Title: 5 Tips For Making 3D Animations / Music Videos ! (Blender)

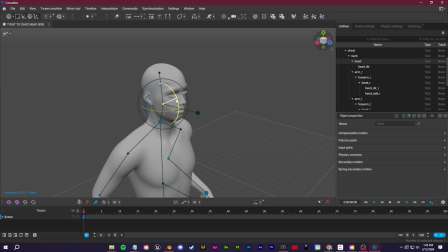247s
That's kind of the whole theme of this video, just giving you guys shortcuts so that you're not so intimidated learning 3D for the first time.
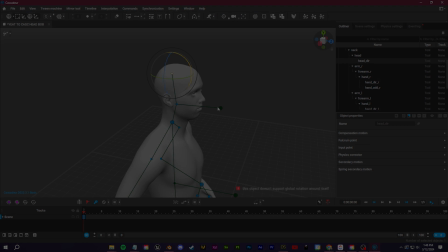253s
I think it's little things like this that can just help you get the ball rolling. Number 4 is use 2D images.
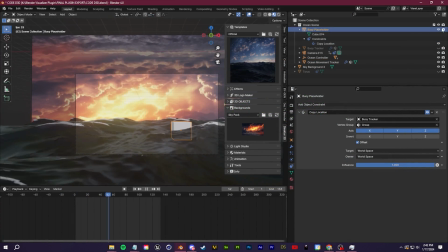258s
So not everything in your 3D software has to be 3D. The Images to Planes add-on that again comes with Blender can be one of the most useful tools that you have.
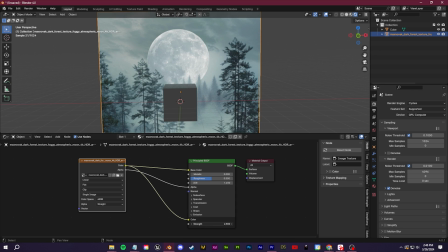267s
I like comping photos and plugging the texture into the emission slot so that the background is actually emitting light onto everything else.
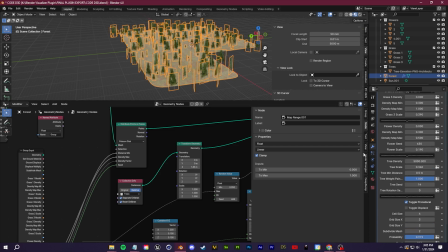273s
You can also composite fog, particles, and even objects like large-scale 2D forests, which when parented to the camera look 3D.
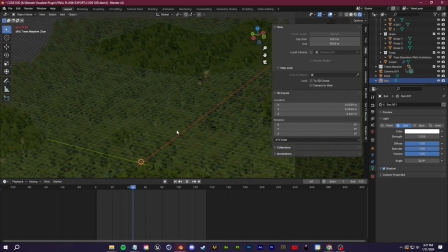281s
I talked about this in my last tutorial, and I also added all of these things I'm showing here to my Blender plugin Director 3D, which is made for music video creators. A link to that will be down below if you want to check it out. Number 5 is change your camera settings like you would in real life.
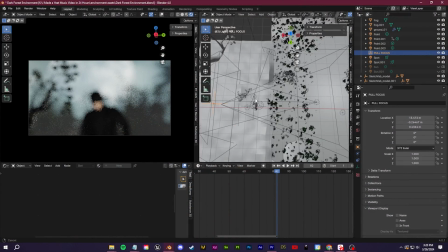295s
So if you've owned a camera or you were ever into photography, you may have looked up ways to make your images more cinematic.
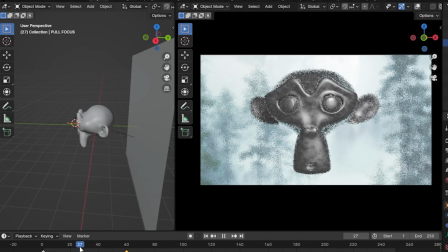302s
Well, those rules still apply to 3D. I really like using the depth of field option for more realism. Now, if you're a beginner, this is by far the most important tip in the video.
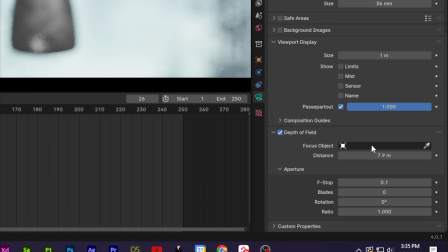310s
So you may be thinking, okay, I want this object in focus, so I'm going to go down to the depth of field, click on my focus object here, and select my object.
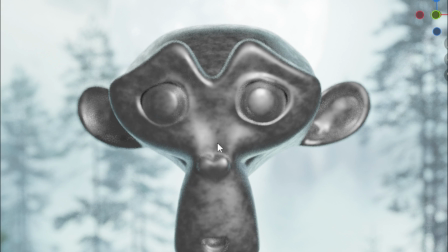318s
Well, if you do it that way, you may see that this is still very blurry. You're not able to see a lot of these details.
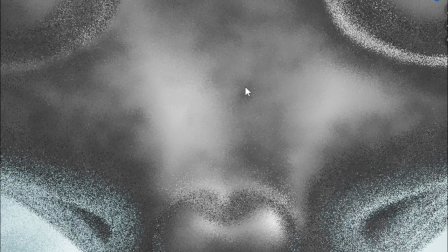324s
If I zoom in here, you can see still not a lot in focus.
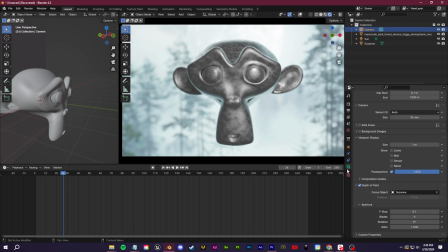328s
And the reason for this is that whenever you click and select this focus object here, it's actually locking on to the origin of the object.
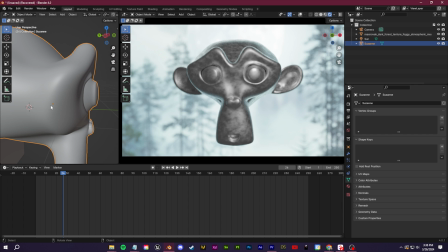336s
So if I click on the object, you're going to see the origin is this yellow dot, and you can see it's in the very center of the model.
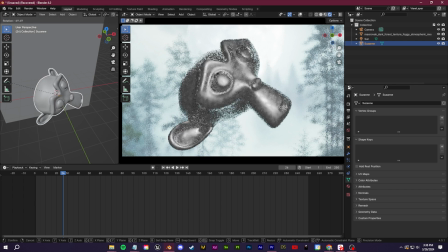342s
And this is useful for being able to rotate things.
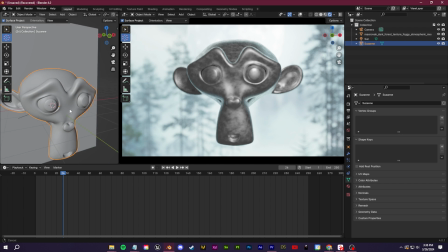345s
So for example, if I was to use my 3D cursor and like put it on the ear right here and then click object tab, set origin, origin to 3D cursor. Now you're going to see everything is out of focus except for the ear.
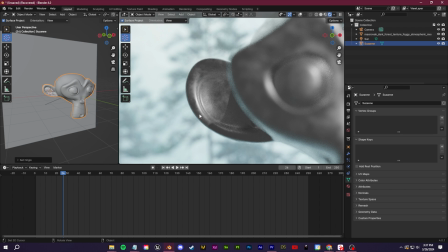360s
I feel like that's one of those super important tiny things that people who start Blender don't know about.
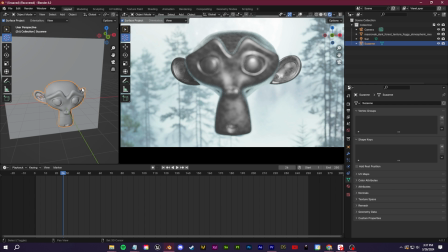364s
So instead, what I recommend you guys do is you click Shift A and you create an empty right here.
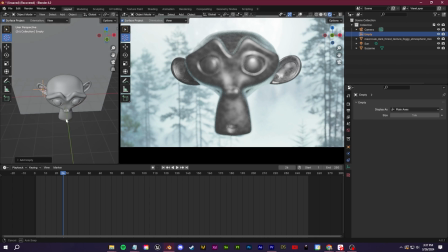370s
It doesn't matter which one, we'll go with the plane axis. Empty is going to pop up where the 3D cursor is.
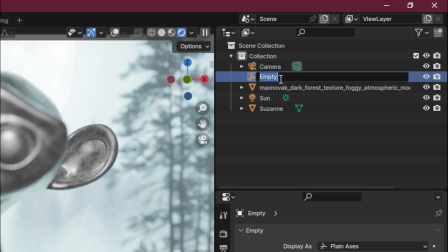375s
I can rename this empty to my pull focus.
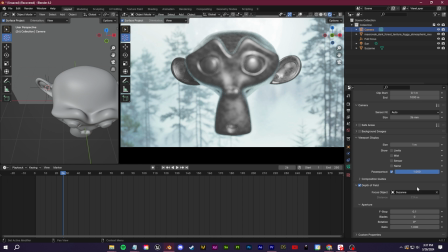378s
Let's go to my camera options down here and set the focus object to my empty pull focus.
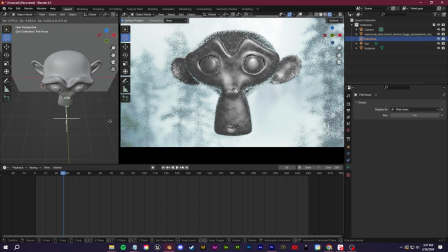385s
So now I can just take this empty and put it exactly where I want the focus to be.
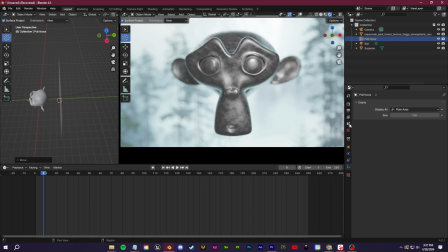390s
So I can put it over in the background. I could put it in the foreground. I could animate it just by setting some keyframes here so that it goes from the foreground to the background and get this sort of depth of field pull focus look.
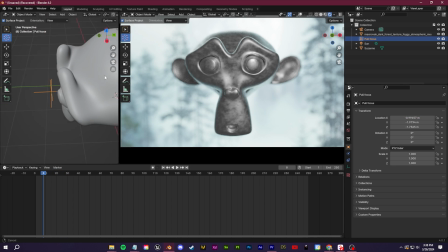403s
So now we have this animation. So this gives you a lot more control and precision.
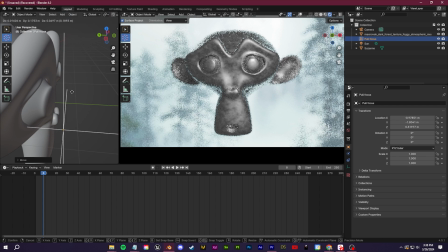409s
And again, I talked about adding in those small little details, whether you're using something like Substance Painter or you're texturing in Blender.
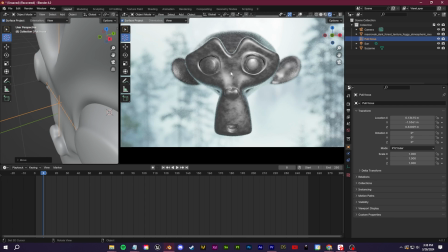416s
I just threw a little roughness map on here just to show.
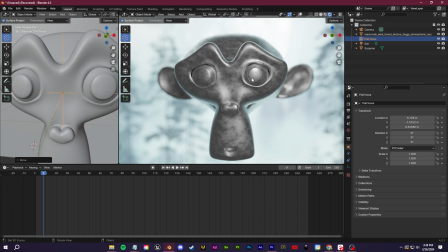419s
If you want those small details to show, you really need to make sure that this is perfectly in focus so that you're not losing any of that detail.
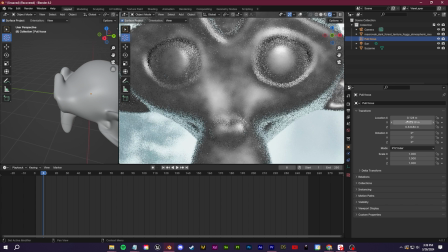427s
And you'll see the difference just by moving this back to where it originally was in the origin if I had not change to the empty focus.
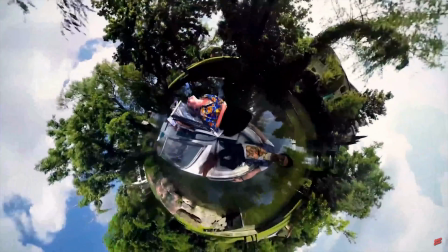436s
There's also a lot of room for experimentation with this one.
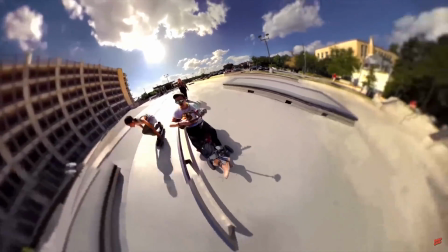440s
If you just look at music video examples in real life, people are using things like fisheye lenses, crazy motion blur, slow motion, etc.
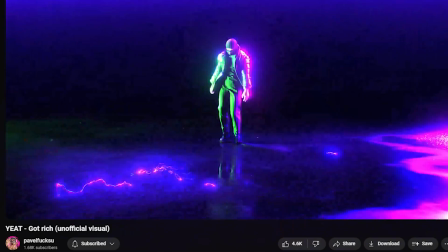447s
Take note of those real world examples and apply that to your works in 3D so that you can get more creative and organic looks.
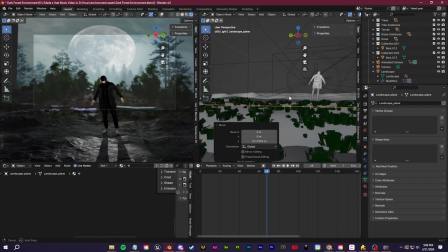454s
So that's about it, guys. Again, just a little thought processing video here of some things that I think can help you.
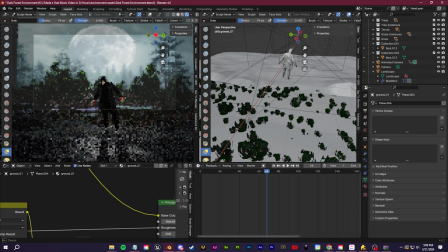460s
Like I mentioned earlier, I'm trying to make these sort of larger scale projects.
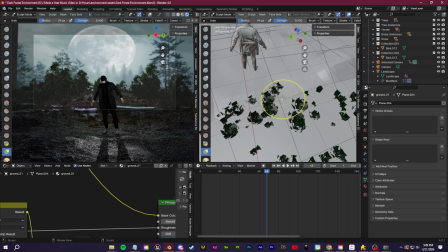464s
My thinking is if I work on one larger project that takes me a couple weeks to do per month,
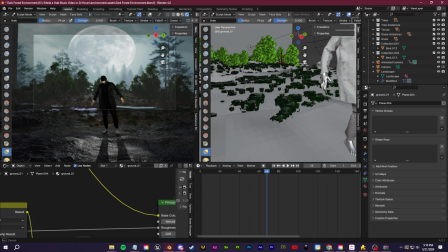469s
I can learn new things, which I can again teach back to you guys on this channel while still keeping myself fulfilled,
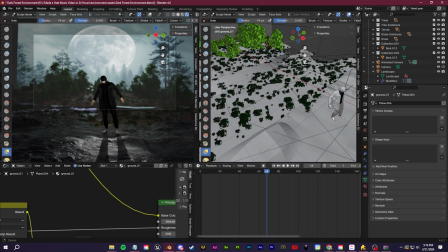475s
not repeating old information, which I hate to do, and just moving forward and trying to get better every day.
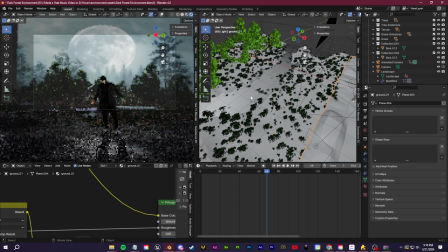481s
So I hope you guys do enjoy.
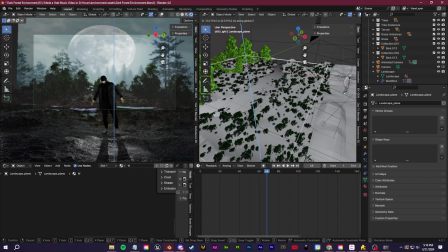482s
I'm also working on a full Blender bootcamp for video editors because I know a lot of you guys came from my video editing content.